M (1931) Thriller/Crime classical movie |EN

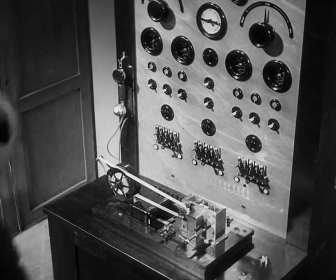78:47 Maybe we should say something about the cinematographer Fritz Arno Wagner,
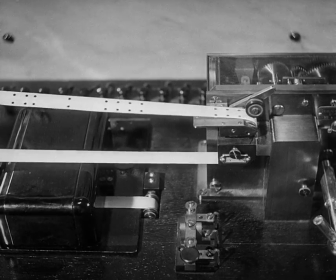78:51 who was one of the most distinguished cameramen of the Weimar Republic.
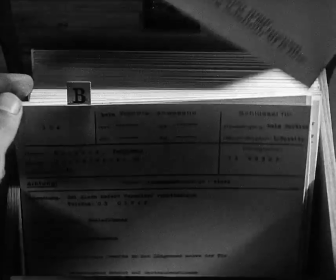78:56 He worked on classical German expressionist films like Fritz Lang's Destiny, 1921, F.W.
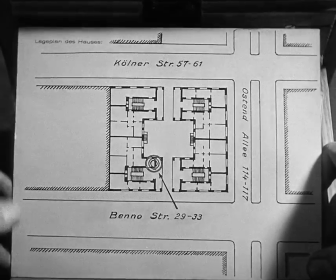79:04 Murnau's Nosferatu,
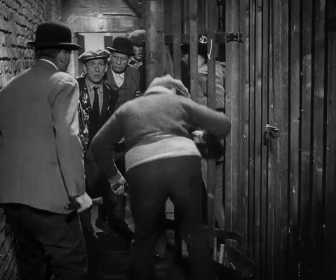79:06 1922, classical expressionist film, as well as Arthur Robinson's Warning Shadows, 1923.
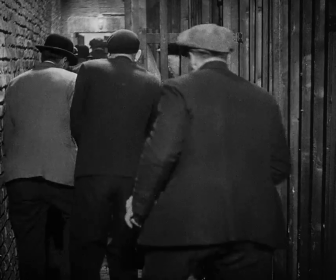79:14 But he also shot Pabst's surrealistic war films Westfront,
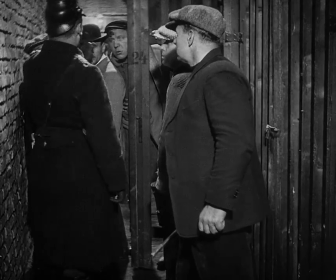79:17 1918, and Kameradschaft of 1931, as well as Three Penny Opera in 1931 also.
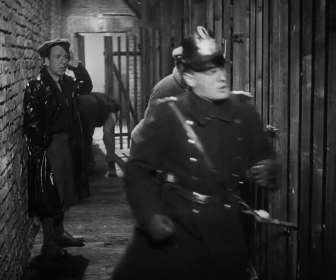79:24 M is a realistic film in many ways, even a documentary.
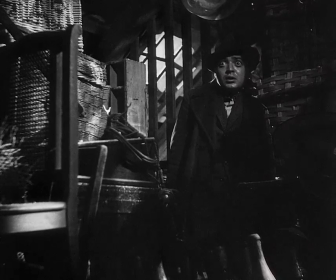79:29 But its brilliant use of shadows and chiaroscuro lighting betrays its cinematographer's expressionist roots.
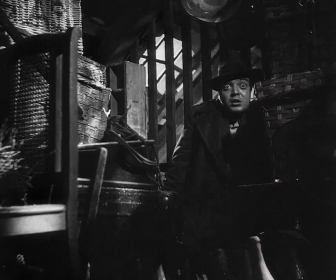79:39 If any shot in the film does this, taking us back to the chiaroscuro of expressionism, here is one of them. Note the fierce verticality.
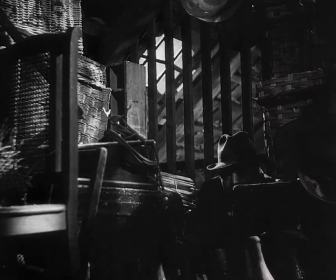79:49 Note the way in which these eyes are about ready to bug out, very much in keeping with the cinema of the fantastic and its expressionistic extremes. Again, Peter Lorre
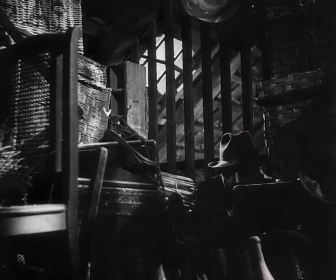80:03 becomes almost at one with the various discarded elements here, so trying to blend in with them.
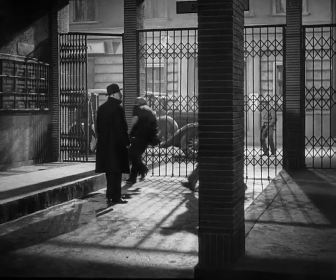80:11 He, as a bit of refuse, tries to hide amidst these props,
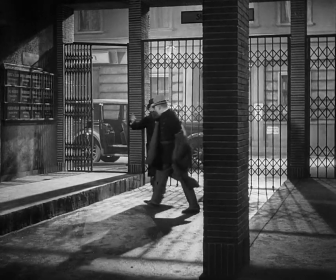80:16 but he can't, and the light, as you see, apprehends him. This logistic enterprise was very efficient from the beginning.
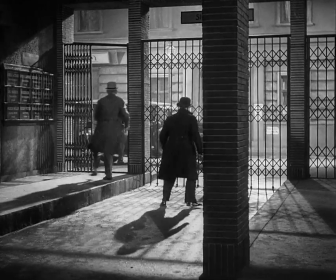80:25 In the end, it is equally efficient as the various players pick up their tools and depart.
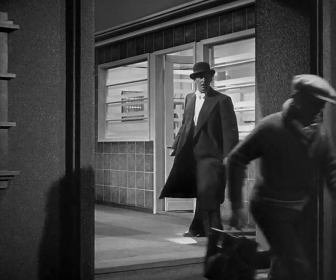80:31 This has been like a military enterprise, a
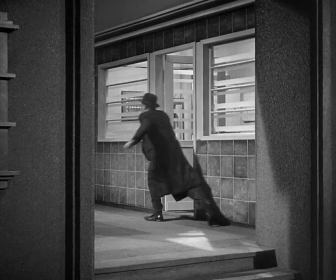80:36 mobilization of a series of troops to carry out a certain mission, and that mission clearly has been accomplished, as we see.
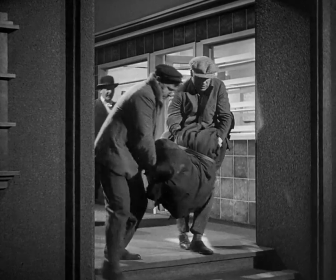80:46 What we're going to see in its wake are a series of still lifes.
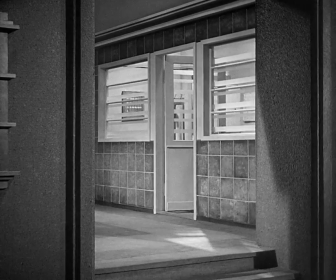80:51 The building has been violated.
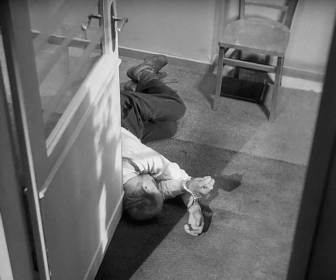80:52 It's a series of almost photographic stills showing the acts of violence against property, against the building.
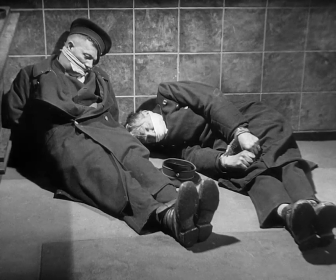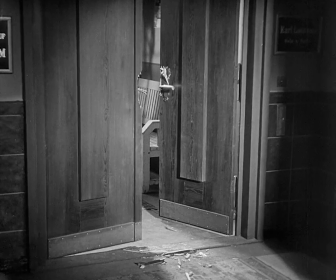81:08 The whole burglary seems to echo the infamous break-in engineered by the brothers Franz and Erich Sass.
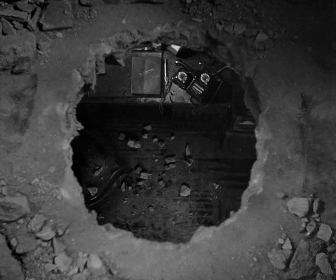81:15 They entered a Berlin bank on the Wittenbergplatz indirectly by digging a tunnel into the bank and stealing huge amounts of money and jewelry from a safe.
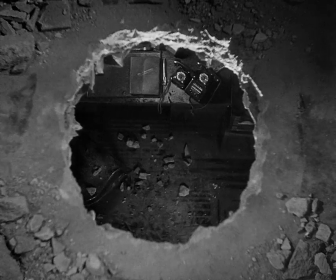81:26 Much of it was not declared as a loss for fear of being charged for tax evasion.
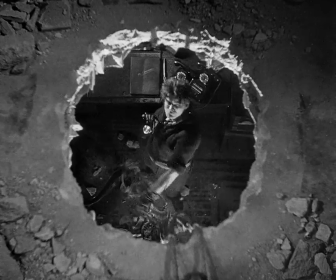81:31 The court at that time actually had not sufficient proof to convict them.
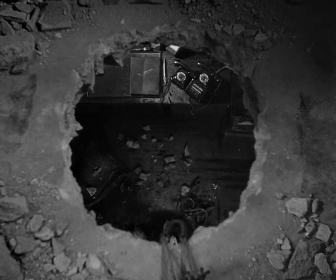81:35 These virtuoso gangsters were much celebrated in the 1920s, and Lang seems to have admired their skills.
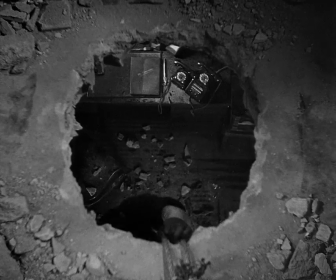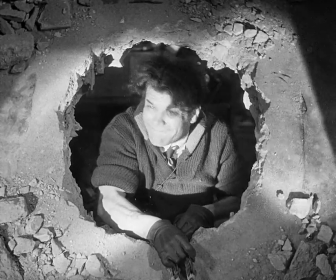81:50 And again, a use of the circle here, but a curious variation on the theme of the circle,
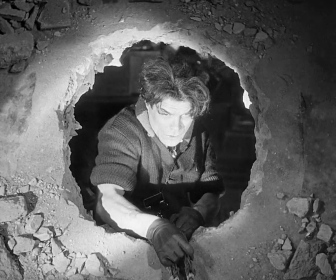81:57 where the figure who is apprehended is in the middle of the circle rather than ejected.
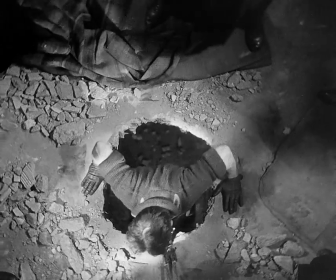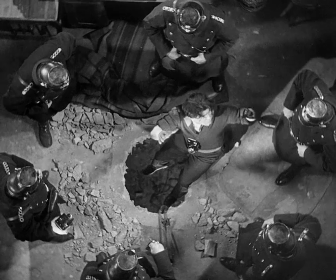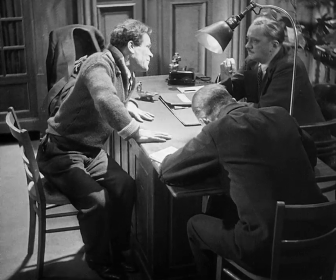82:13 In terms of the way we experience a city,
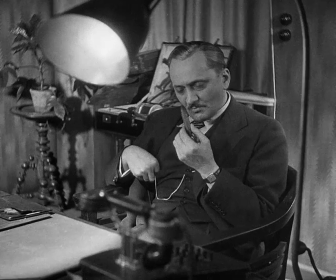82:15 you almost feel at times as if the concrete city is giving way to this experience of abstraction,
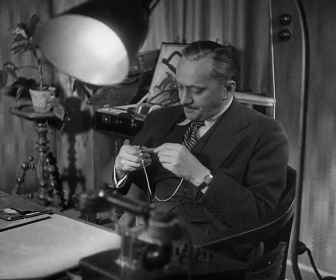82:22 that the city is on the way to becoming a virtual space. That's an interesting idea.
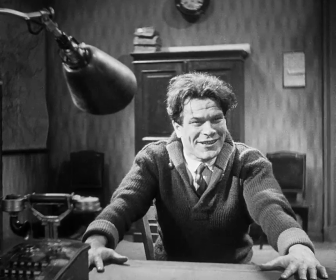82:28 I mean, the whole film is kind of an abstract film. It's like a parable of Kafka rather than a documentary.
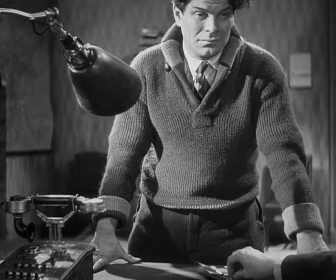82:34 I mean, it has it both ways. This is what I think makes the film so interesting, is that it is both an abstract parable, it is also a documentary.
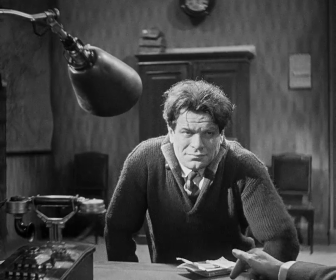82:43 And Lang manages to have this mythologizing elements in it throughout, plus the documentary shots.
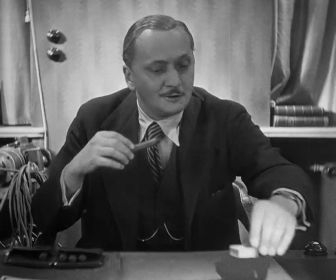82:50 So this kind of mixture makes the film both abstract and also very concrete.